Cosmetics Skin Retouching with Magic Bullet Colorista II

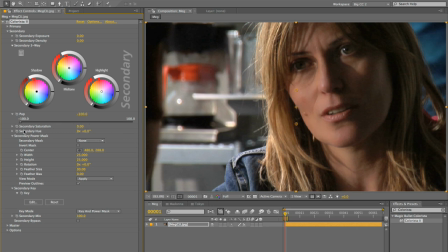225s
If you set this to negative 100, the effect is pretty obvious, and what'll happen is people will know that you're doing it and it won't work, but if you just do a little bit of it, negative 15, negative 30 at the most, maybe, then you get away with it,
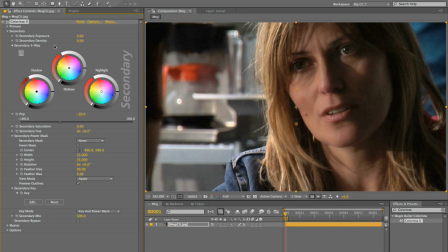241s
and the effect is subtle enough and it's easy enough to save this as a preset and apply it to a bunch of shots that, you just kind of get happy actors, happy audience, and nobody's aware that anyone's fooling with them. Now, the truth is, there are times where you need to just go crazy with it.
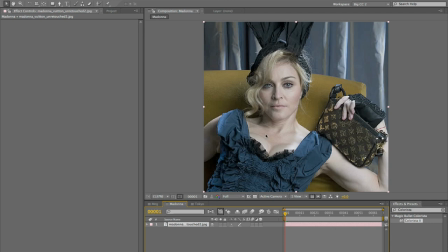261s
This is an interesting example here. This is, I'm not sure how this came to be released, but these are unretouched photos of Madonna, who looks great for her age, but is maybe not acting her age by dressing in little bunny ears and showing off this latest bag from Louis Vuitton.
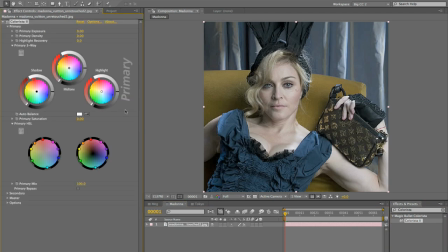278s
So let's see what we can do for Madonna here. I'm just going to hop right into the keyer. Just turn primary away here. We don't need it. We're just going to go right into the keyer and just start grabbing skin.
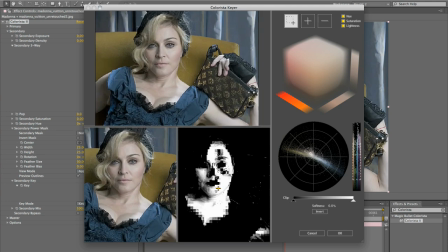292s
Now look at all these squares. What you're seeing here, I grabbed this image off the web. I don't know where it came from. It's heavily compressed. So, you know, this is not going to be so easy to get a decent key off of this material,
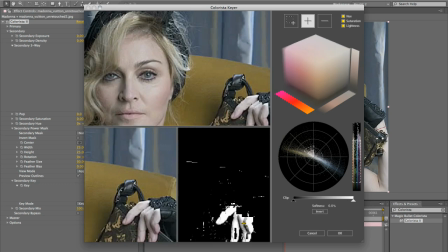305s
and yet I'm very quickly able to just scrub in the areas that I want,
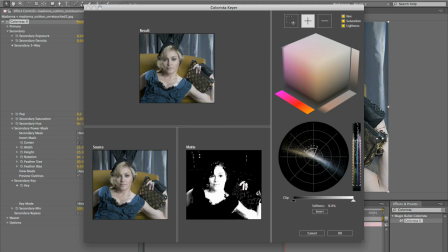313s
and I will soften up my selection just enough to kind of get rid of that noise, but this is going to do it for me.
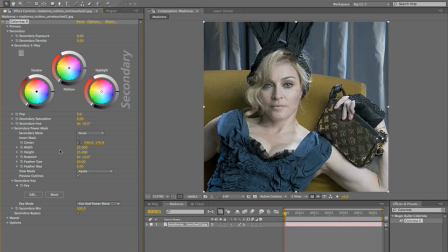321s
Okay, so there's a selection for Madonna. Now let's do negative pop. We're going to go a little stronger with that effect here, so we're going to do that. Now the other thing I'm going to do is, if we can handle it, I'm going to lift the mids a little bit. It's just going to glow her a little bit and warm them a little bit.
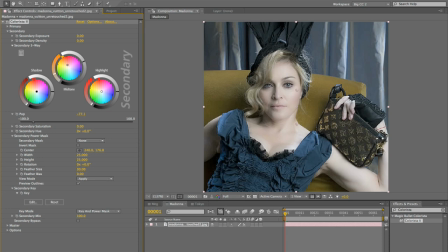339s
Everyone looks a little bit better with a little fake tan. So warming her mids, maybe warm the highlights a little bit. There we go. So now she's got some color back in her.
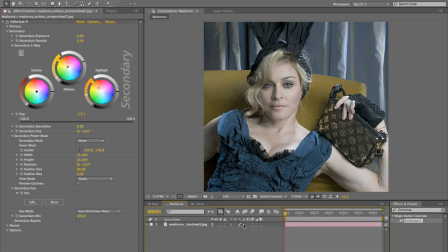353s
Okay, so here's Madonna before, and here's Madonna after.
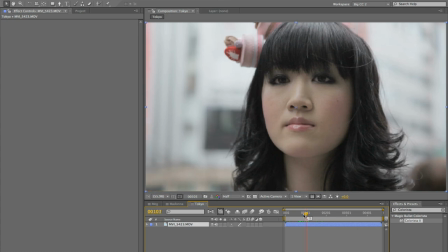362s
The other thing I want to just let you know is that this isn't, you know, this is a touchy issue, but I wanted to show you this example.
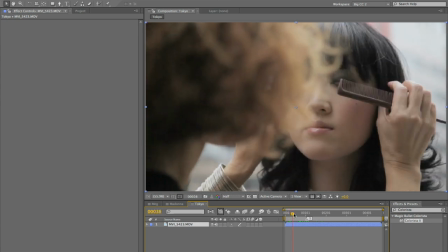369s
Here's a beautiful young model getting her makeup done in Tokyo. She's absolutely stunning.
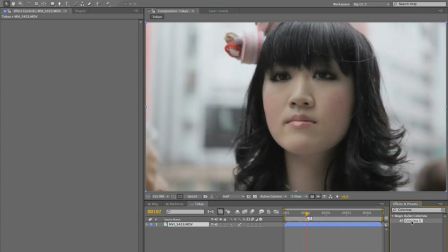375s
She's young. She looks terrific. But color correction in this day and age is traditionally, you know, has gotten pretty aggressive.
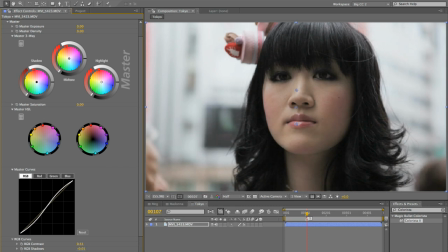385s
We increase contrast a lot. We tend to push the image around a lot. When we do things like, for instance, the traditional kind of cool shadows, warm highlights kind of look,
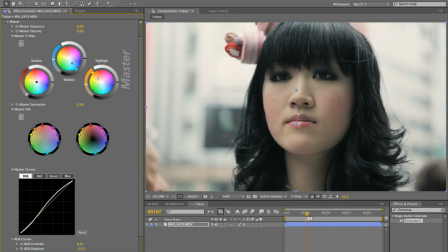399s
we are, you know, messing around with the color space a little bit, and we're definitely being very aggressive about, possibly impacting the way skin tones are rendered.
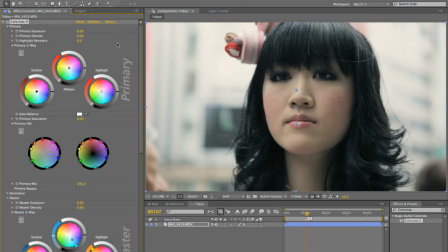412s
And if you want to hold on to your skin tones,
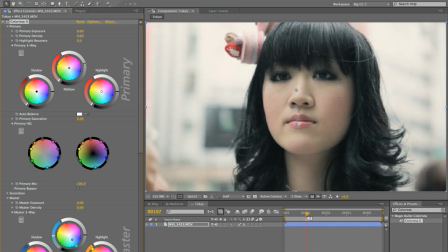415s
I'm just going to lift kind of the mids overall, and then what I'm going to do here is go into secondary, do a little power mask for her face, because we're in an uncontrolled environment here,
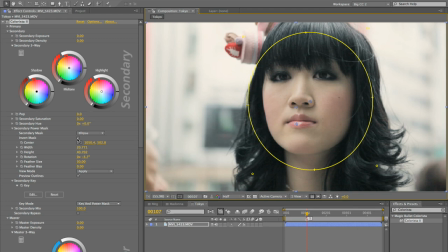431s
and I would like to just darken that background a little bit.
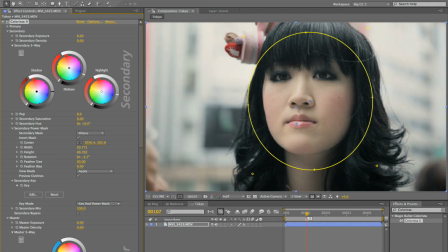Not so much that we notice, but
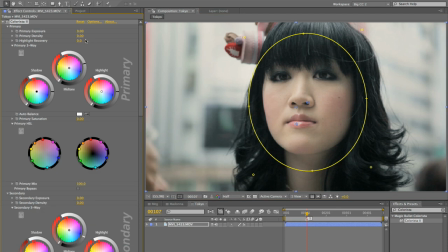447s
okay, and then let's go back to primary and just do a little overall exposure up here.
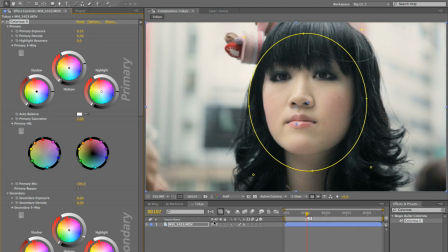454s
Okay, so again, she looks absolutely fantastic, and I've already spent my secondary on this vignette.
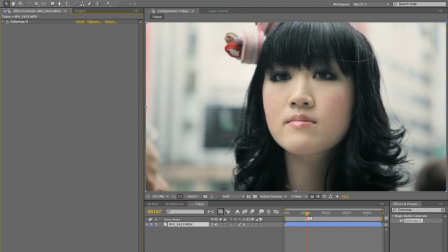462s
Here's before, here's after, but I am just gonna do a little tiny tweak to her skin.